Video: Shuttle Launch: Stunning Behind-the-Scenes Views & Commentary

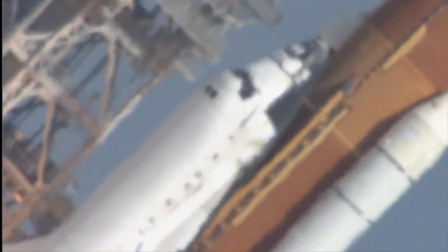39:57 So the next series of shots we're going to see is the views from the HD cameras
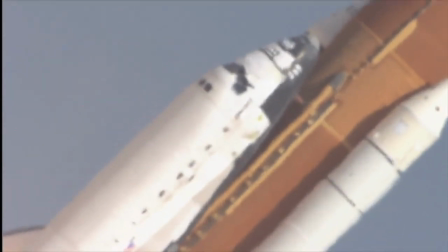40:02 and in this particular view this is from STS-114 return to flight
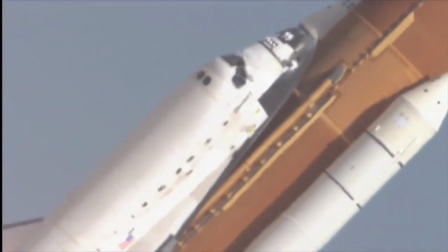40:07 so this was in July 26th of 2005 and
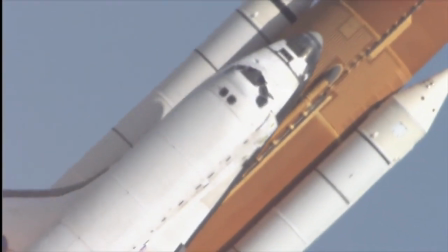40:12 we're about one about two miles from the pad just south of a pad 39B here
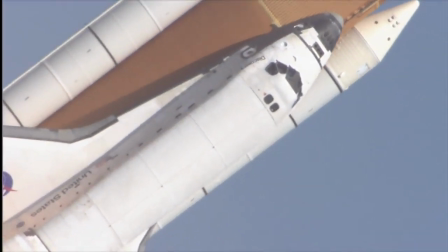40:17 and the camera is is cocked at a 45 degree angle to enable maximum use
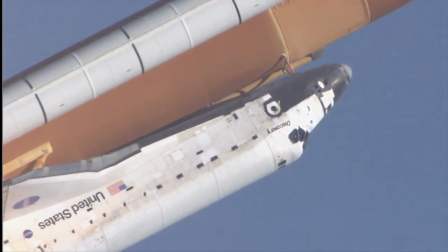40:23 of the 16 by 9 aspect ratio that is available with the HDTV cameras.
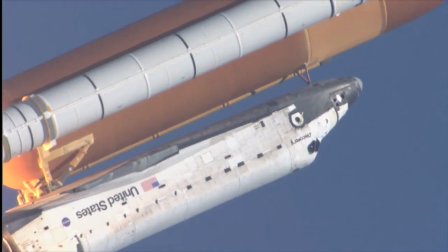40:30 Now it's important our viewers take a good look into the left window there you can actually see Eileen Collins who commanded this mission you can see her suit inside the
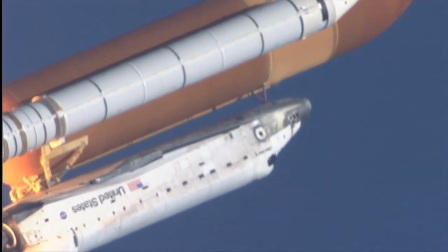40:39 window absolutely amazing and this is a first right this is a first in the program we started using high-definition video after Columbia
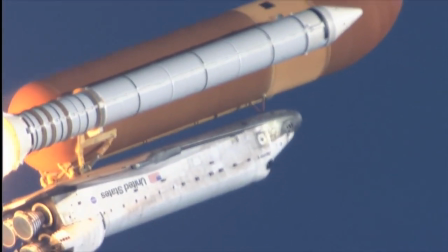40:47 and that was one of the first times we saw this level
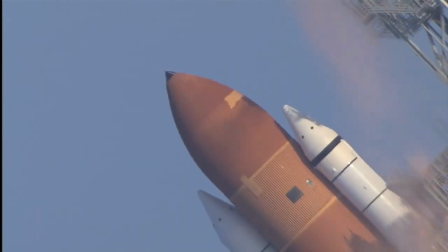40:52 of detail in photography that's that is correct so
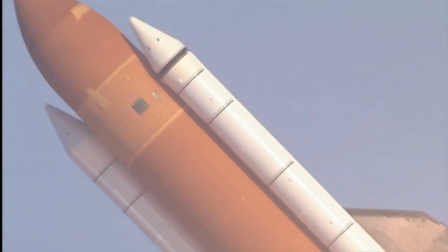40:59 this particular camera view is EHB 225 this was recorded on STS 117 it was in June 2006
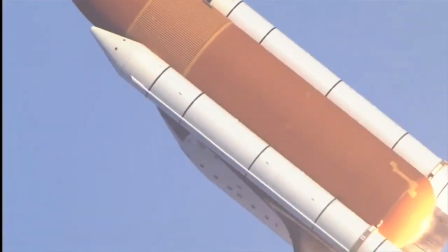41:06 and the camera is running at 60 frames a second as all the HDTV cameras do.
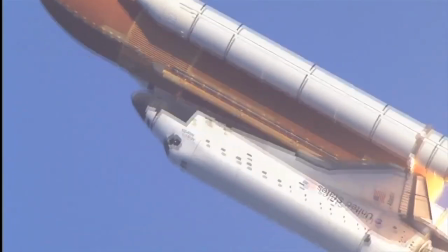41:13 The orientation of the camera is cocked at 45 degrees to make maximum use of the aspect
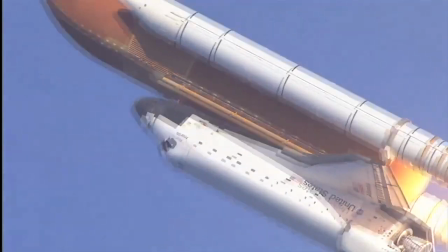41:20 ratio of the 16 by 9 frame to get as much of the space shuttle vehicle in the frame as possible.
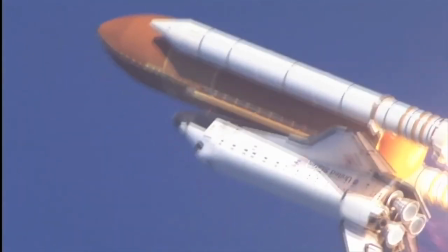41:27 This particular shot I chose because it's well exposed and it shows a beautiful sequence in the roll program,
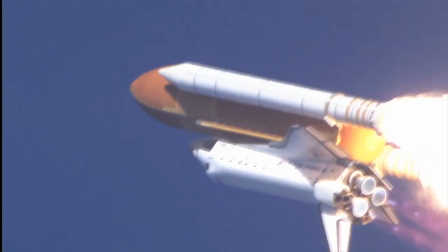41:36 but you also get this really nice vapor phenomenon as the vehicle accelerates to higher speeds,
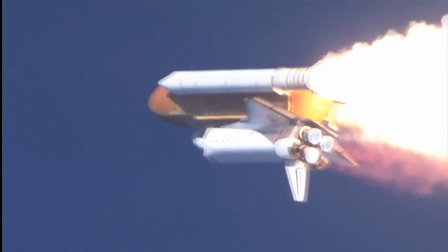41:43 and this is not always visible for every launch. It's a consequence of atmospheric conditions, dew point, humidity, etc.
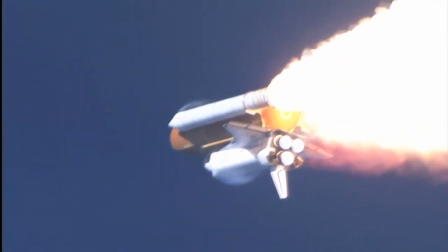41:51 So I thought it was kind of a nice touch to this particular image.
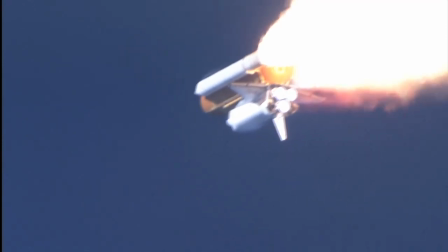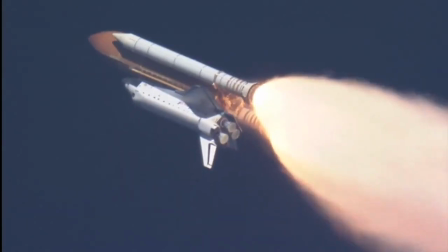42:05 This is the only long-range camera that made the final cut, and Kevin will give you the details about that in a moment, But I want you to look at the bottom of the tank there.
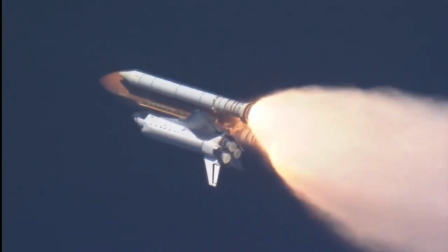42:13 As you saw, it just sort of became engulfed in flames.
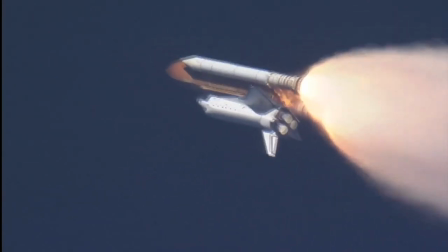42:18 And you should know that this is a normal phenomenon in a shuttle launch.
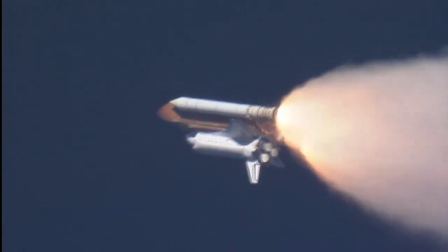42:23 What's effectively occurring here is the exhaust gases coming out of the SRBs and the
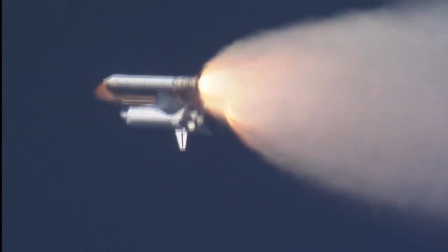42:28 SSMEs are sort of expanding into the higher vacuum as they head into space.
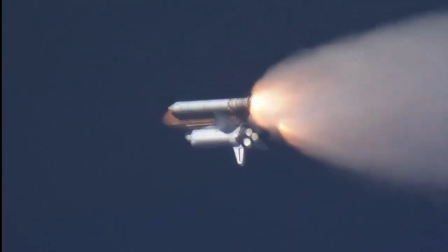42:33 And the radiant heat from the expanded plumes becomes high enough to ignite some volatile of gases that are caught up in this aerodynamic dead zone,
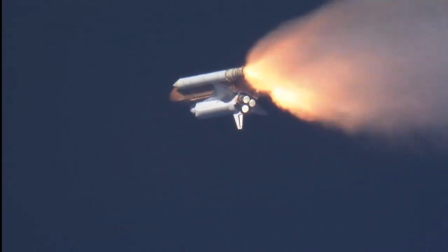42:40 so to speak, at the rear of the tank for a couple of moments during flight.
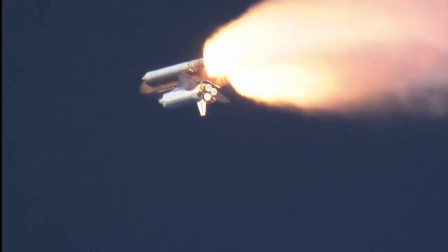42:44 But this is an amazing shot, Kevin, because it's from so far away, so why don't you explain what we're looking at here.
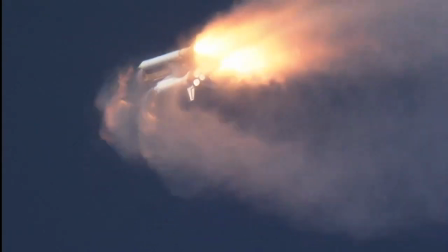42:50 Yeah, Matt, the camera here is located at a place called Apollo Beach.
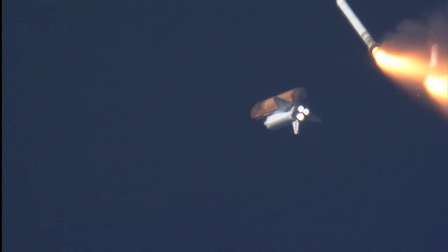42:54 It's within Cape Canaveral National Seashore, and the camera mount is about 20 miles north of the pad, so it's quite a distance away.